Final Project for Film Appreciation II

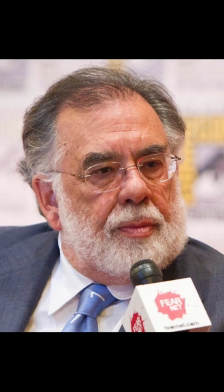(0:00)
Today, I'm going to be talking about an auteur by the name of Francis Ford Coppola, who directed The Outsiders,
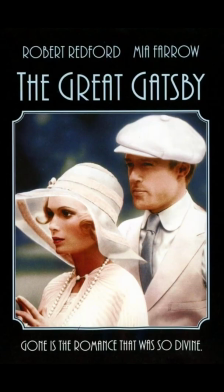(0:06)
made in 1983, The Great Gatsby, made in 1974, and The Godfather, made in 1972.
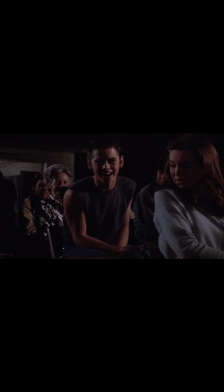(0:14)
I will be talking about a certain mise-en-scene I chose for each film
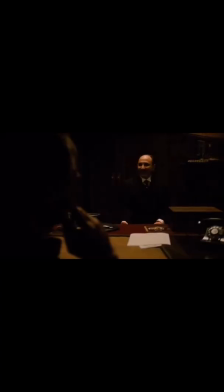(0:18)
and how each characteristic of said scene is associated with mise-en-scene. The movie The Outsiders takes place in Tulsa, Oklahoma.
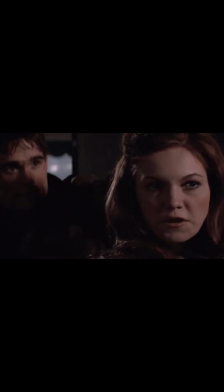(0:29)
In this scene, Dally, Ponyboy, and Johnny Cade are at a drive-in movie theater to have a night out.
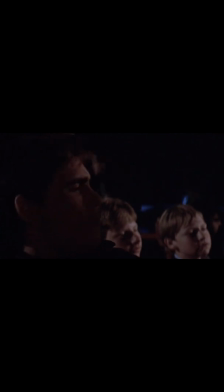(0:35)
There, they meet two girls named Cherry and Marcia, but Dally just keeps bugging the girls to try and hit on them instead of just watching the movie with Ponyboy and Johnny. The Great Gatsby takes place in New York City. In this scene, it takes place during the nighttime.
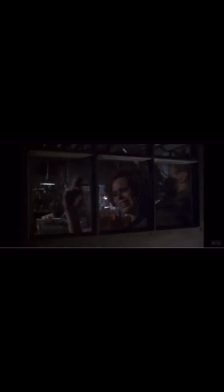(0:52)
Myrtle is trying to escape the house after her fight with her husband. In this version of the movie, we don't see Myrtle getting hit by the car. Instead, it cuts to Tom, Nick, and Daisy sitting in the car and then pulling up to Mr. Wilson's mechanic shop. After they pull up to the mechanic shop, they find out that Myrtle has been hit by the car, but they still don't know who was driving the car.
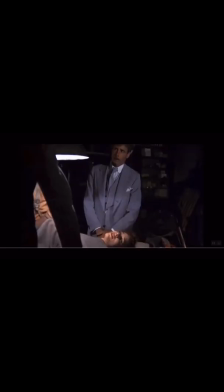(1:16)
All they know is that the car was big and the car was yellow. Like The Great Gatsby, The Godfather also takes place in New York City.
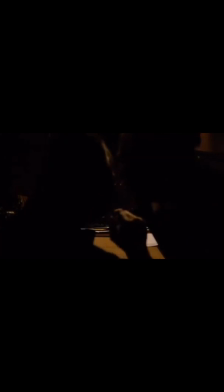(1:25)
In this opening scene, the main character, Don Vito Corleone, leader of a crime family in New York City,
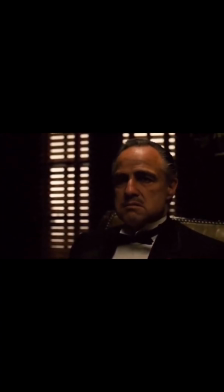(1:32)
is sitting in his office listening to each person asking him for favors.
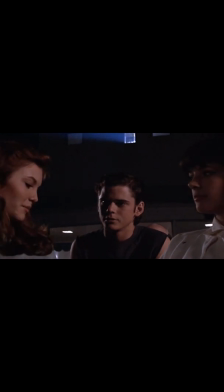(1:38)
In this particular scene of The Outsiders, we see that the lighting in the drive-in movie theater and throughout the film is mainly natural light.
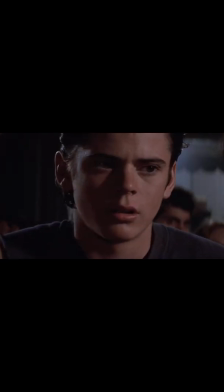(1:46)
This is because they are shooting each scene in a real environment in Tulsa, Oklahoma.
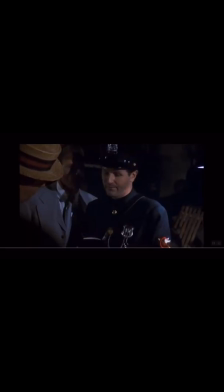(1:52)
Like The Outsiders, The Great Gatsby also uses natural lighting. The natural lighting is used during the nighttime outside and inside the mechanic shop where it is dimly lighted.
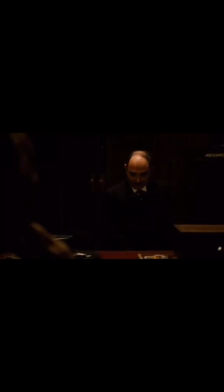(2:03)
In the opening scene of The Godfather, we see that the lighting is very dark, but it is also trying to make it more or less completely black so that the lighting focuses more on the actors. The overhead lighting used creates a lot of shadows in the face than it would on any other lighting.
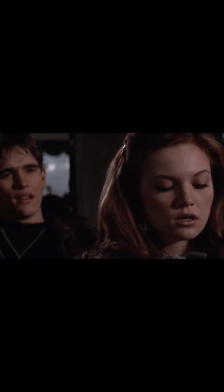(2:20)
In this particular scene of The Outsiders, the acting is truly amazing.
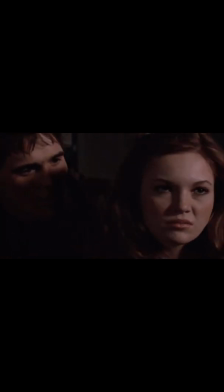(2:25)
The emotion that Cherry showed in this scene was outstanding. Her annoyance was clear, and I could actually feel her emotion.
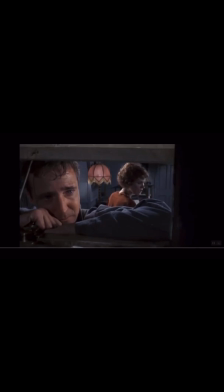(2:32)
In the beginning of this scene, we see that this whole scene and any other scene in the movie is overly dramatic and just felt really rushed.
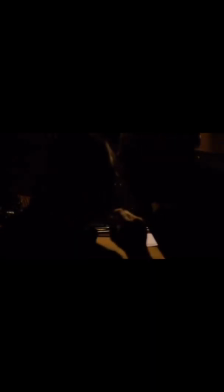(2:41)
In this scene of The Godfather, we see that the main character is surprisingly calm in this opening scene,
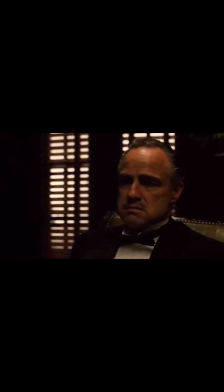(2:46)
as he is dealing with his complaint he is getting, or rather, the request he's getting. Although it is unclear,
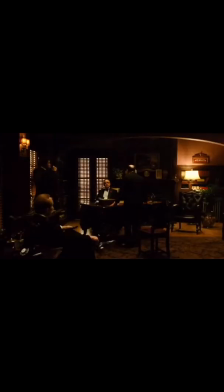(2:53)
you can tell that Don Vito Corleone is kind of annoyed that the guy went to the police instead of coming to him first,
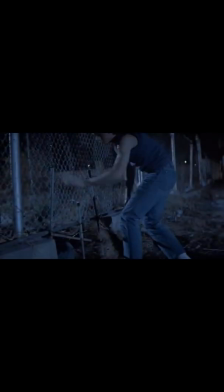(3:00)
being that he was a crime lord. In this movie, one of the two gangs called the Greasers are the poor side of the neighborhood.
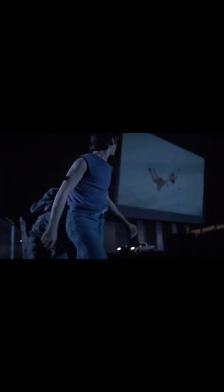(3:08)
They wear their hair sleeked back with baggy shirts and jeans, leather jackets, and jean jackets.
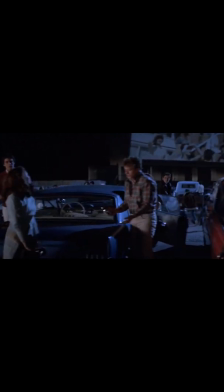(3:15)
The other gang in the movie, called the Socias, are the rich kids side of the neighborhood, with rich clothing and makeup.
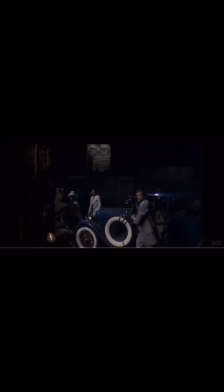(3:23)
Most of the clothing style in this movie and the makeup are flapper/rich people clothing/makeup because it takes place in the 1950s.
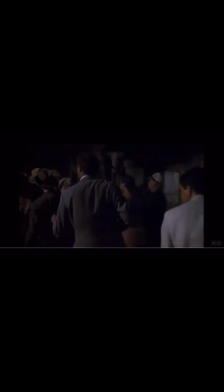(3:33)
This was quite popular back then because it was to show the status of the people back then.
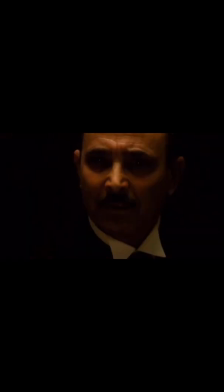(3:39)
Now, The Godfather was pretty tricky. The clothing and makeup are mostly just for the Italian New York Mafia gang because in this movie that's all it focuses on. It's because that it shows the power that they have over the people and that they aren't afraid of anything that comes their way.